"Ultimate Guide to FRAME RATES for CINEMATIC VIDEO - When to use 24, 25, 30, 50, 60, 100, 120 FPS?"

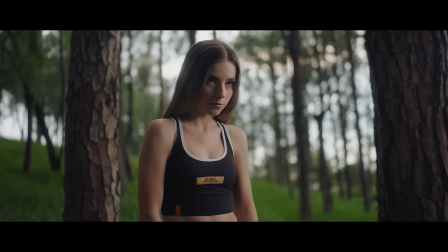0:00 In this video, I'm going to explain everything you need to know about frame rates for cinematic video.
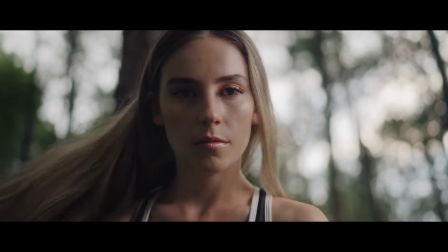0:05 In this ultimate guide, I'm going to clear up any misconceptions and help you avoid mistakes that takes away from the cinematic quality of your films.
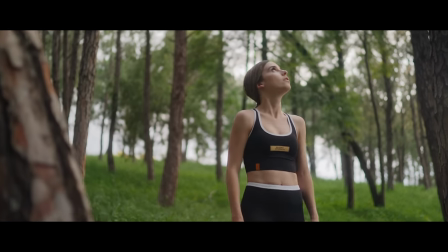0:13 Let me start by saying that all frame rates can be cinematic.
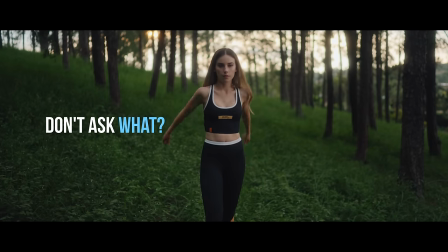0:17 Instead of asking what frame rate you should use, the more important thing to understand is when to use a frame rate in context of your shots. If you think you know everything about frame rates stick around because there's a good chance you'll learn something new if you want your videos to look more cinematic you have to consider every shot and every edit as unique i put together five questions you can ask yourself as the ultimate guideline to help
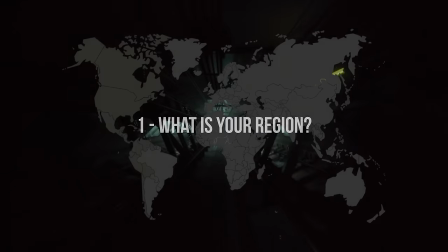0:41 you choose the best frame rate question one what is your region the only time you will choose a frame
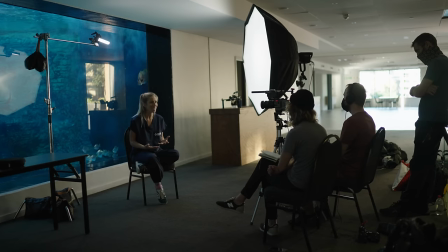0:48 rate based on your region is when you're shooting anything that works with electricity like lights or a screen.
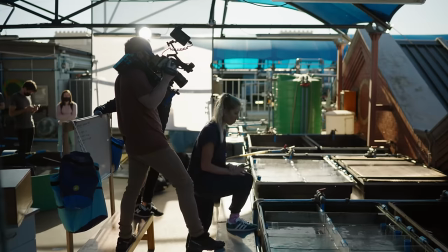0:54 This has got to do with the fact that different regions use a different energy frequency, better known as the alternating current,
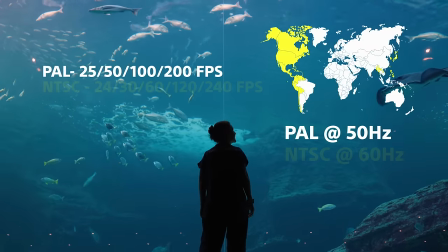1:00 with the PAL region running at 50 hertz and NTSC region at 60 hertz.
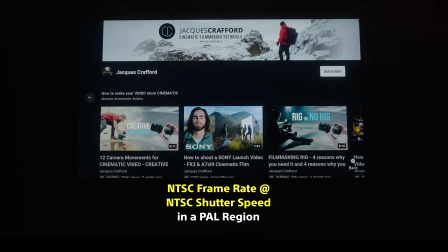1:05 What this means is if you choose a frame rate that clashes with this frequency, you're bound to see some form of flicker.
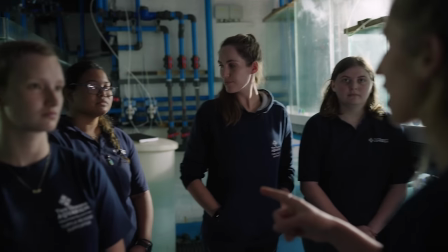1:11 When you're using any form of lighting, the best practice is to stick to your region. That being said, the moment you move away from electricity, things change.
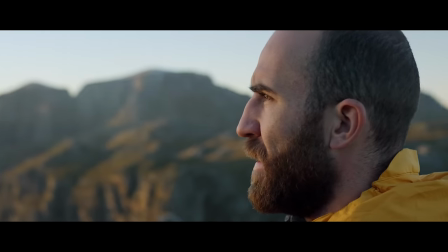1:20 For me to shoot 60 frames per second in South Africa as a benefit over shooting in 50 frames because I'm getting an extra 10 frames per second,
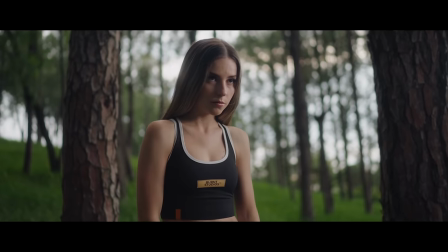1:28 which means I can make my video 10% slower without seeing any lag. But again, I'm not simply going to choose a frame rate because it gives me more slow motion.
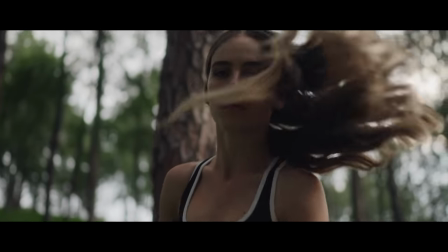1:36 Let me clearly say this, more slow motion doesn't mean more cinematic. You have to be intentional, which leads me to my next question.
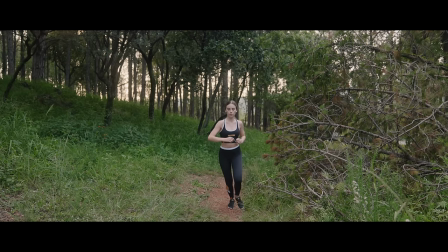1:44 Will you slow it down? To me, the only approach to shooting slow motion is to ask yourself, will you absolutely slow it down in the edit?
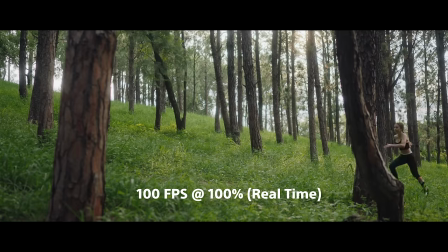1:52 Not slowing down a shot taken in a higher frame rate immediately takes away from the cinematic quality. There's a misconception that shooting everything in a high frame rate is safer, because then you can choose which shots you want to slow down, right?
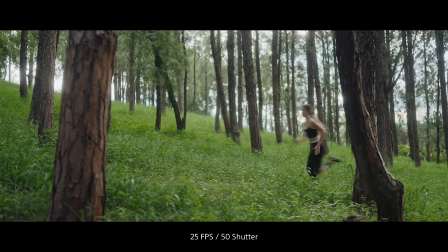2:04 Wrong. There's a massive difference between a shot taken at 25 frames per second and one at 100 frames per second not slowed down.
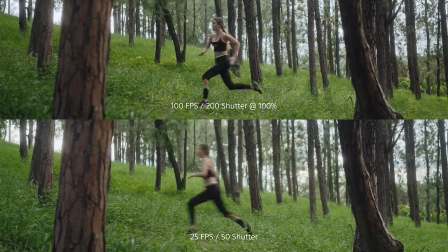2:12 When you compare the two, you can clearly see the difference with 25 frames per second looking more natural and 100 frames looking choppy and digital.
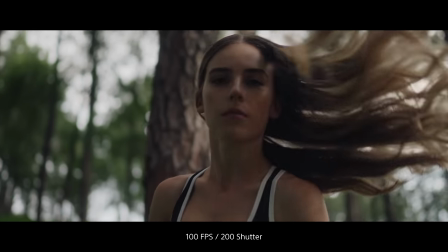2:20 The only time this is acceptable is if you want to do speed ramping, but here the majority of the shots are still being slowed down.
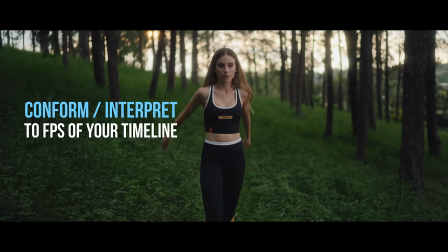2:28 Another mistake is not conforming or interpreting your footage in post. If there's one thing I want you to learn today, this is it.
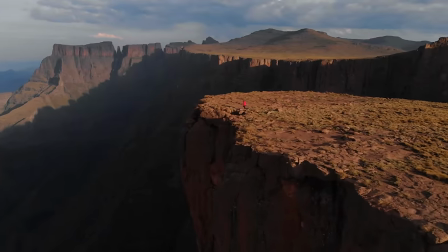2:36 You have to set the frame rate of your clip to match the frame rate of your timeline.
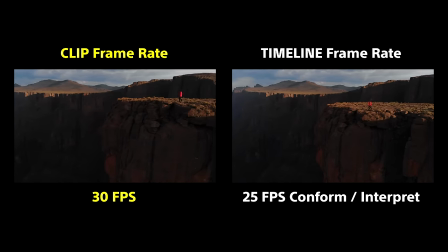2:40 Here in South africa by default i edit only on a 25 frames per second timeline so when i import the clip shot at a different frame
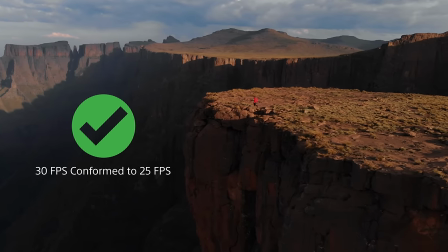2:48 rate it's crucial to interpret or conform it because if you don't you'll get a horrible lag when you export take a look at this drone shot at
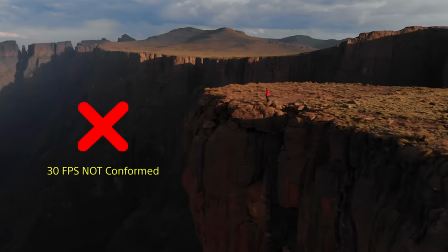2:56 30 frames per second export it at 25 without conforming it to my timeline it will look laggy but the conformed
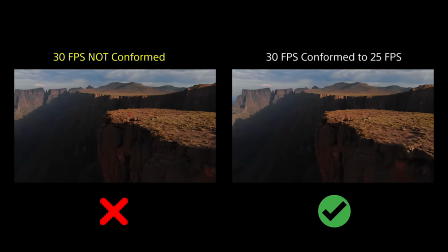3:03 one although slower will be smooth and that's why it's crucial to make your decision when you shoot once conformed to your timeline,
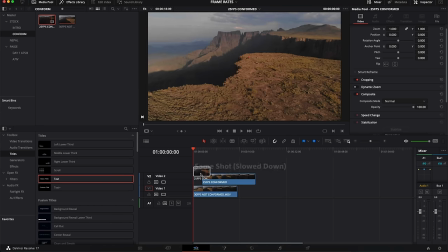3:10 the clip will automatically be slowed down and stretch in length on your timeline.
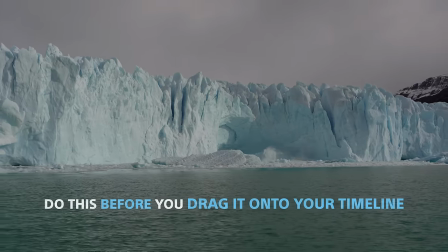3:15 It doesn't matter what frame rate you shoot at, you have to conform the frame rate to the one in your timeline.
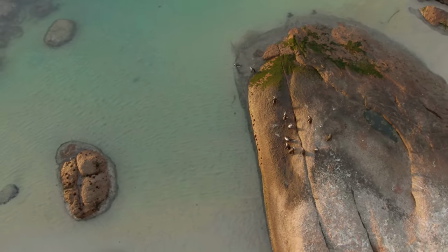3:21 For cinematic video, there's only two frame rates you should use for your timeline, either 24 or 25 frames per second, which depends on your region.
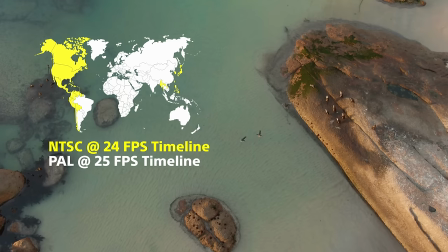3:30 If you're living in the PAL region, there's absolutely no reason why you should shoot on 24 frames per second,
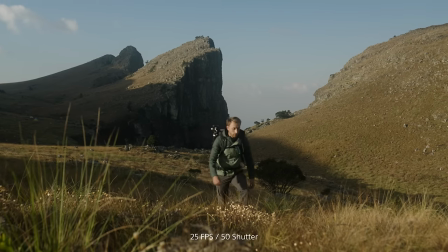3:36 because it's in no way more cinematic than 25 these frame rates are known as the natural frame
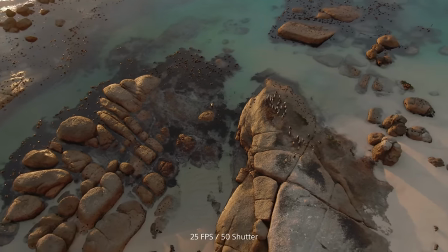3:41 rates or normal speed which leads me to my next question are you shooting sound or dialogue
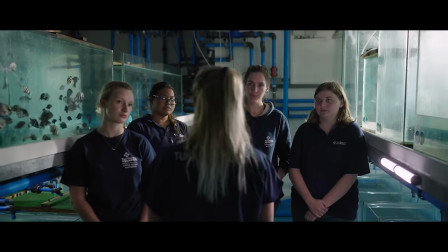3:47 in this case only shoot 24 or 25p because like i mentioned
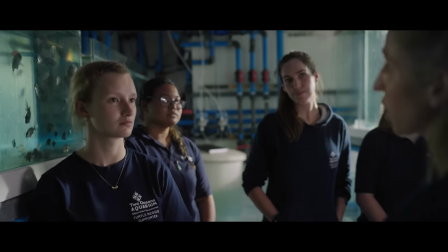3:52 if you don't conform your 30p footage to your 25p timeline it will be choppy
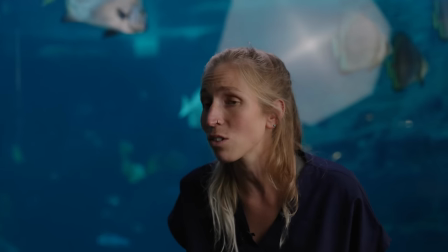3:56 and slowing it down will ruin the speed of talking causing syncing problems with
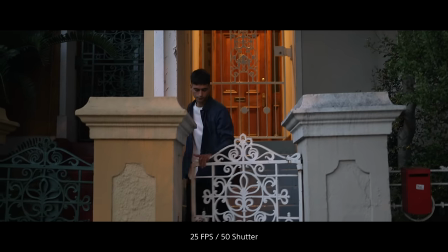4:01 the audio natural frame rates also work best with real-time audio and sound
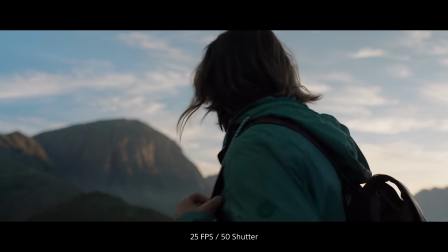4:06 effects this is one of the best ways to pull your viewer into a more immersive experience where slow motion can cause a disconnect and require special sound design
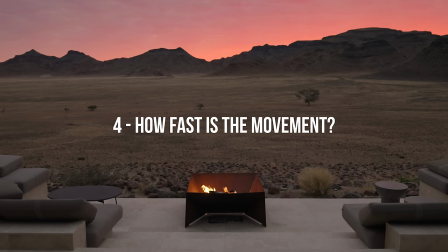4:14 to create the same effect question number four how fast is the movement who or what am i shooting this is by far the most important part of the video because this is how you decide on which frame rate you're going to choose based on a shot here i use a few guidelines let's
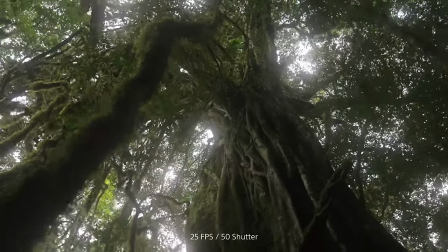4:31 start with 24 25 frames per second we've already established that this is the best frame rate for shots that require audio but it's also the
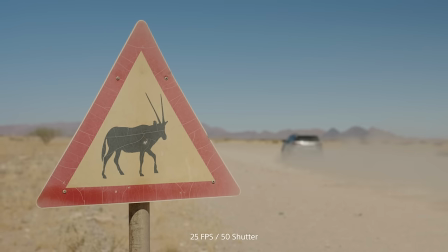4:39 best way to portray the real speed of your subject and gives the viewer an accurate feeling of things as they are making you feel more present
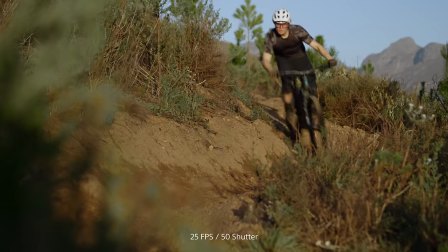4:46 in that moment a good example of this is the mountain biker coming down the hill the only way to truly show the intensity and speed is to
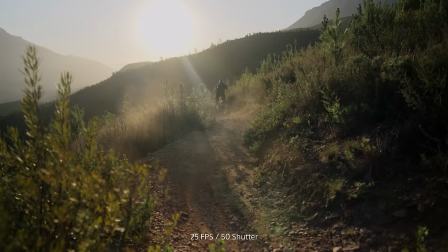4:53 shoot in real time which really makes you appreciate the skill of the rider so ask yourself this do i want the viewer to see things as they
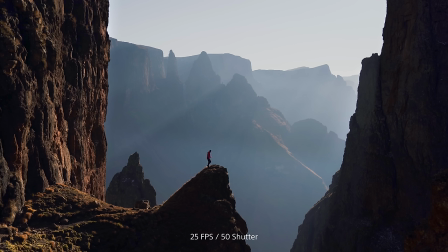5:01 are i also choose 25 frames per second when i'm shooting a wider scene where there aren't any big movements and slow motion will make it feel
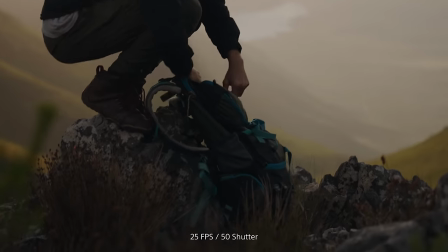5:08 too static 24 25 frames per second is definitely the frame rate i use the most and hollywood seems to agree if you really
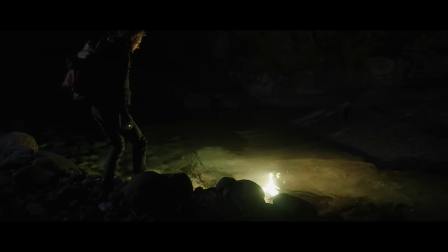5:16 concentrate on it you'll notice how little slow motion is used in a full feature length film but we'll get to that now the The most important factor here is your
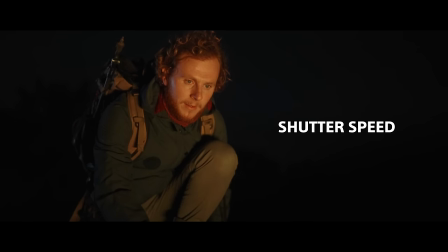5:23 shutter speed because that ultimately determines how the shot feels.
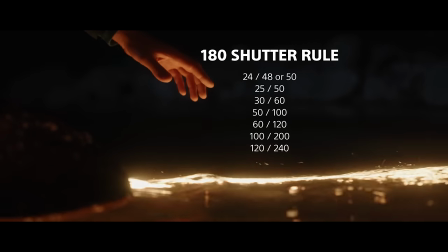5:27 The 180 degree shutter rule states that your shutter speed should always be double than that of your frame rate if
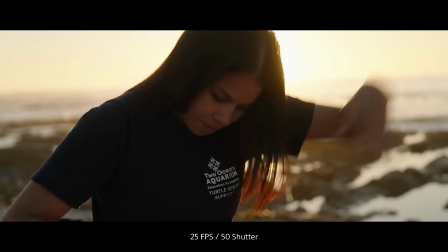5:33 you want to maintain the natural motion blur which your eyes are accustomed to seeing in real life.
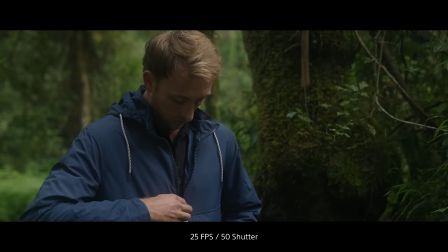5:38 To me, this motion blur is what makes the shot feel cinematic. You can break the shutter rule if you do so with creative intent.
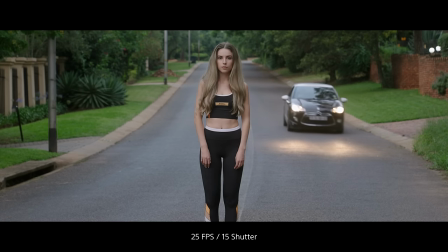5:45 For example, to create an effect with blur or tension with choppiness.
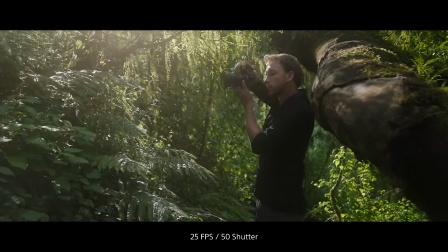5:48 In order to shoot at a low shutter speed but still keep your f-stop low for depth for field, you need to use a neutral density filter.
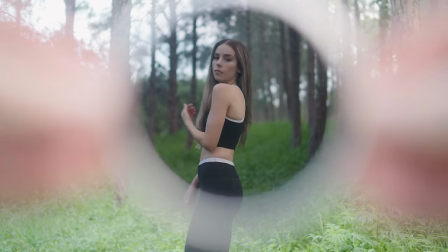5:55 An ND is like putting on sunglasses for your lens and brings down the exposure that comes with the low shutter speed.
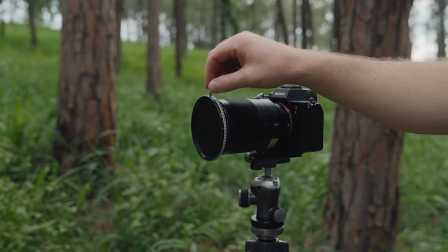6:01 I use a variable ND since it allows me to adjust the exposure quickly on the filter so it's
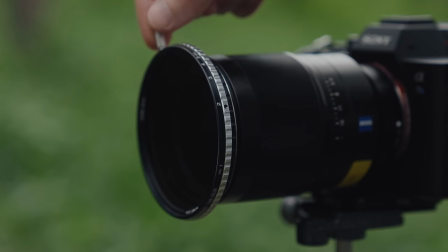6:06 easy to get the right exposure once your shutter speed is dialed in according to your frame rate.
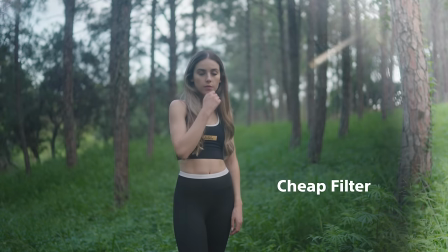6:11 It's crucial to invest in a high quality ND filter as some cheaper alternatives will degrade your footage and cause all kinds of color casts and
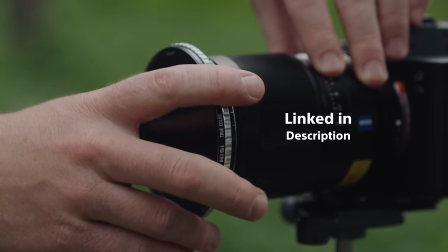6:19 artifacts i recently got the nisi true color vnd and i have to say it's by far the best filter i've used with no color casting or cross polarization
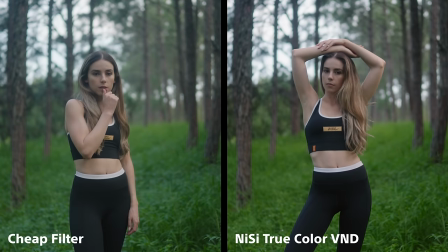6:28 putting on an nd filter shouldn't change your image because it can create a lot more work in post-production and sometimes simply ruin your
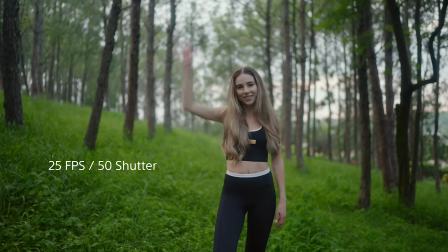6:36 colors the first example was shot at 25 frames per second at 50 shutter speed notice the natural blur that comes with the body movement.
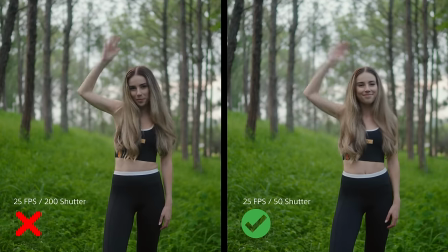6:44 When you go over 50 the movements look choppy and unnatural. When you put the two next to each other you can clearly see the winner that kept to the shutter rule. 25 frames per second at 50 shutter speed.
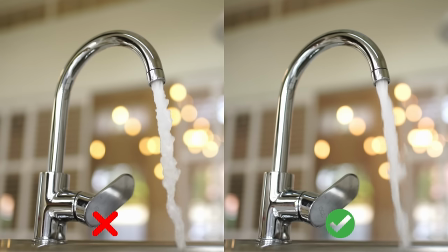6:55 Breaking the shutter rule can also make certain objects look unrealistic like moving water or a dress blowing in high winds even in slow motion.
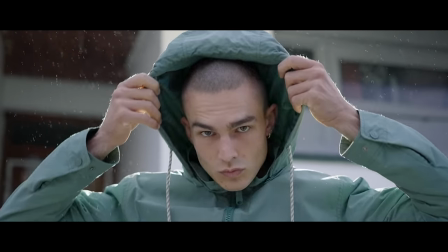7:04 Moving on to slow motion. Higher frame rates can easily come across as more cinematic because it just looks so damn cool.
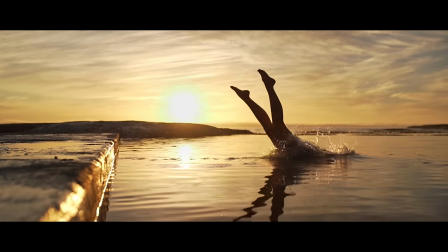7:10 Problem here is when you overuse it. When your entire video is in slow motion it can quickly become stale and lose the overall cinematic feeling you get with some shots.
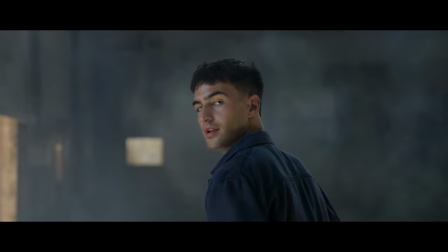7:19 I've learned that slow motion has way more power when you are intentional about the shot. So this means that you have to use it at the right time.
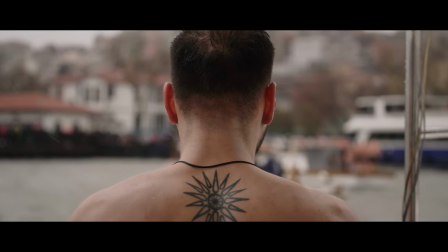7:26 When you save your slow motion shot for a special moment it has way more impact because
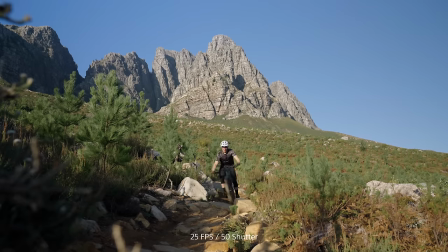7:31 you create contrast as you transition from natural speed clearly seen in this example.